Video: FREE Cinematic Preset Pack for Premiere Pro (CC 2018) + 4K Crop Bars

What's going on, guys? Austin Newman here, and recently we hit 50,000 subscribers in this community. We have grown so much since we started a year ago. I can't believe the growth that this community's seen, and I'm just so proud of this community. So thank you so much for supporting this channel over the last year. Of course, I want to continue the tradition of supporting filmmakers by offering a new preset pack. Today, I am releasing a cinematic preset pack completely free. You can download it right now.
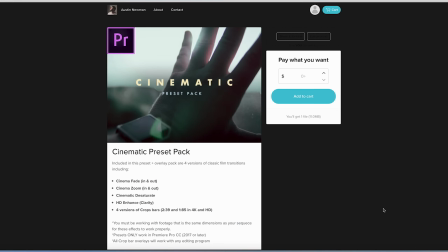0:31 Just head to this link in the description below, follow the prompts, and when it offers you to receive news and offers,
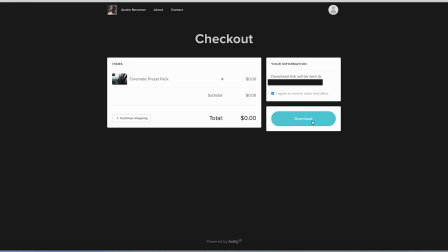0:38 make sure to tick that box as to I will be giving away new free presets, as well as having some flash sales on some of my premium products. So make sure to tick that box so you don't miss a thing. And of course, let's go ahead and show you the cool things that are inside this pack.
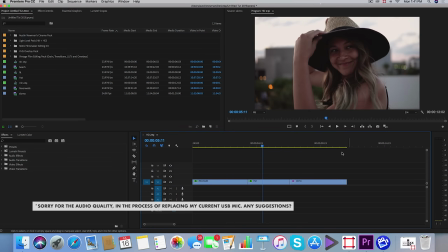0:51 All right, so we're inside of Adobe Premiere Pro. I've got my footage loaded up on my timeline, and I have my cinematic pack already imported.
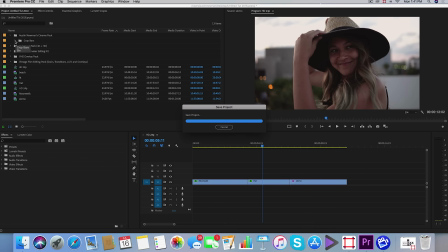0:57 Now, good news for anybody who's not on Premiere, this also comes with a couple of crop bars. So if you're not on Premiere, you still get these crop bars that work in most editing platforms. I've got them for 4K timelines and HD timelines.
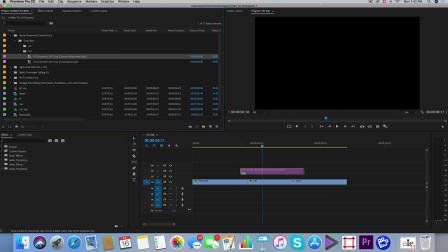1:09 I'm working an HD timeline, so I'm going to be showing you that. If I drag the 185 crop in here, this is for CinemaScope, so you'll see these black lines at the top and bottom.
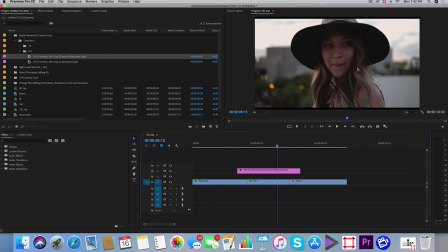1:17 If you are planning on like releasing your film in theaters, this is a really good frame for any post work you're doing on your feature film.
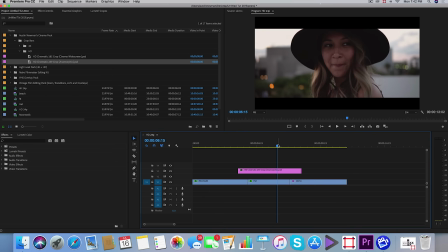1:24 Then if you have 239 crop, this is what you see in a lot of travel films as well as big feature films. It's easy as that. Just drag it over your footage. You can extend it out over multiple clips and you have a nice cinematic crop.
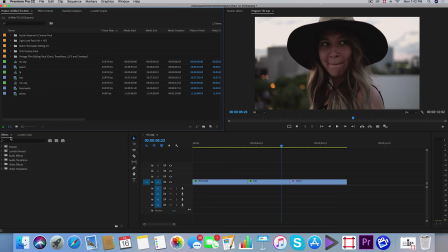1:36 So moving on to the presets, you can easily import these by going to your effects tab and clicking on this little icon here, import presets, and select your preset file. Now, you'll find them under your presets folder in Austin Newman Cinematic Presets.
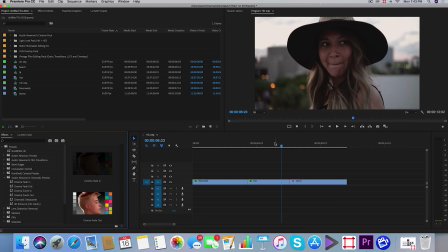1:50 I've got 7 really cool presets in this preset pack. These are things that I use frequently, so I wanted to share them with anybody who may be working in Premiere as well.
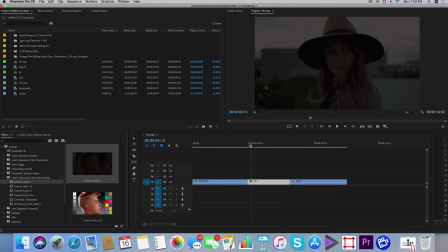1:59 So I have the cinema fade in. This is very simple. It's just drag, drop, and it will fade into your clip. Simple as that. This is different than just changing your opacity from 0 to 100. Because this is more of an exposure transition, so you'll see it kind of fades in.
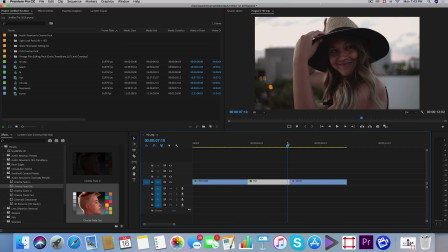2:14 I have the same thing for cinema fade out. It does the same thing where it just kind of has like a nice little cinema fade out.
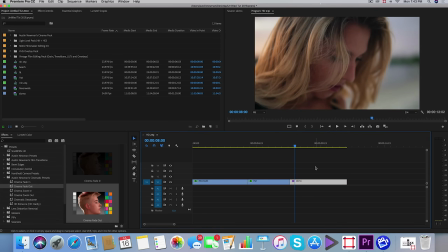2:20 Now the other thing that I have is a cinema zoom in. So if you add fake camera movement to a lot of your shots, you'll see that it creates a more dynamic video. So I have cinema zoom in, we'll drag and drop that on this clip, and you can see it's kind of zooming into our subject. Without it, it's just kind of static. It doesn't have as much of that feel to it.
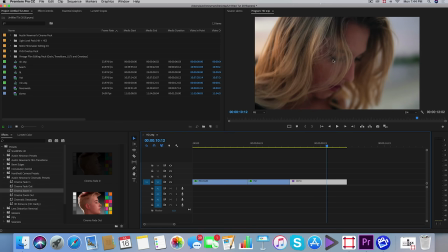2:38 So if you want to add a little bit more passion to your shots, want to draw into a subject's eyes, we can use this cinematic zoom in. Very simple, simple to add. Usually I recommend using this on clips from 3 to 5 seconds. It works best, but of course you can tailor it to whatever you are working on. Same thing with zoom out.
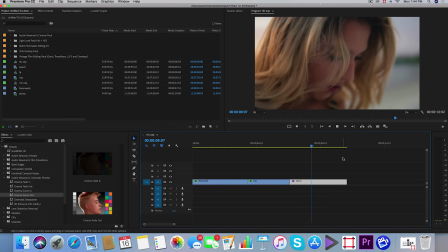2:56 If you want to kind of zoom out from something and reveal a scene around a character, something else you can add. Also, 3 to 5 seconds is best, but tailor it to your own taste. The other thing that I have is a cinematic desaturate.
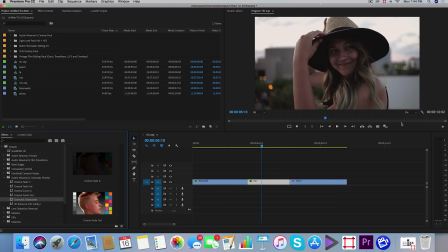3:07 Now, what they say to do is you want to desaturate your highlights and shadows sometimes to get a more cinematic feel. You may not see a big change here on the screen recording, but when you do add this or just drag this on a clip, you'll see kind of the highlights and the shadows kind of desaturate slightly.
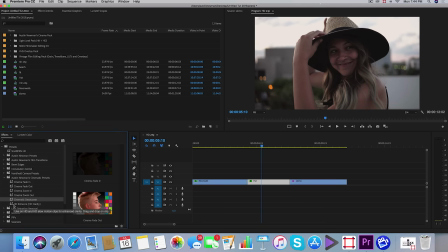3:22 So make sure to check this out and play around with this in your next color grading project. And finally, the last thing that I'm going to show you is HD Enhance.
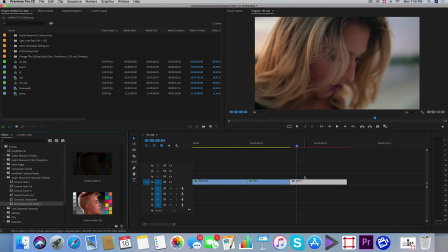3:30 Now, what this is an unsharp mask. You can simply add this onto your footage. You're not going to see anything topical.
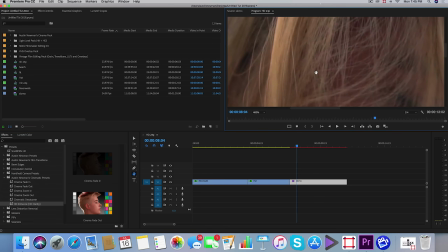3:36 You're doing this for cinematic exhibition. This is something that you can use that'll really help you out when using like HD footage with 4K footage. Like I have HD right here, and some of this other stuff is just scaled down 4K footage. So right here, I have it zoomed in 400% so you can see. Go to effect controls, and we're going to just kind of toggle this off.
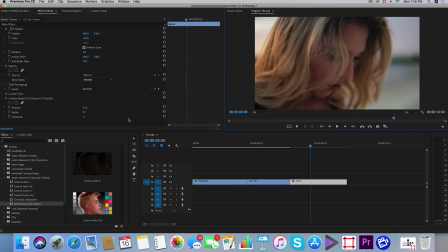3:55 You'll see these little lines here kind of change. Now you can tailor this. I have some base settings that I like for most of my projects I use. You don't really ever want to touch threshold.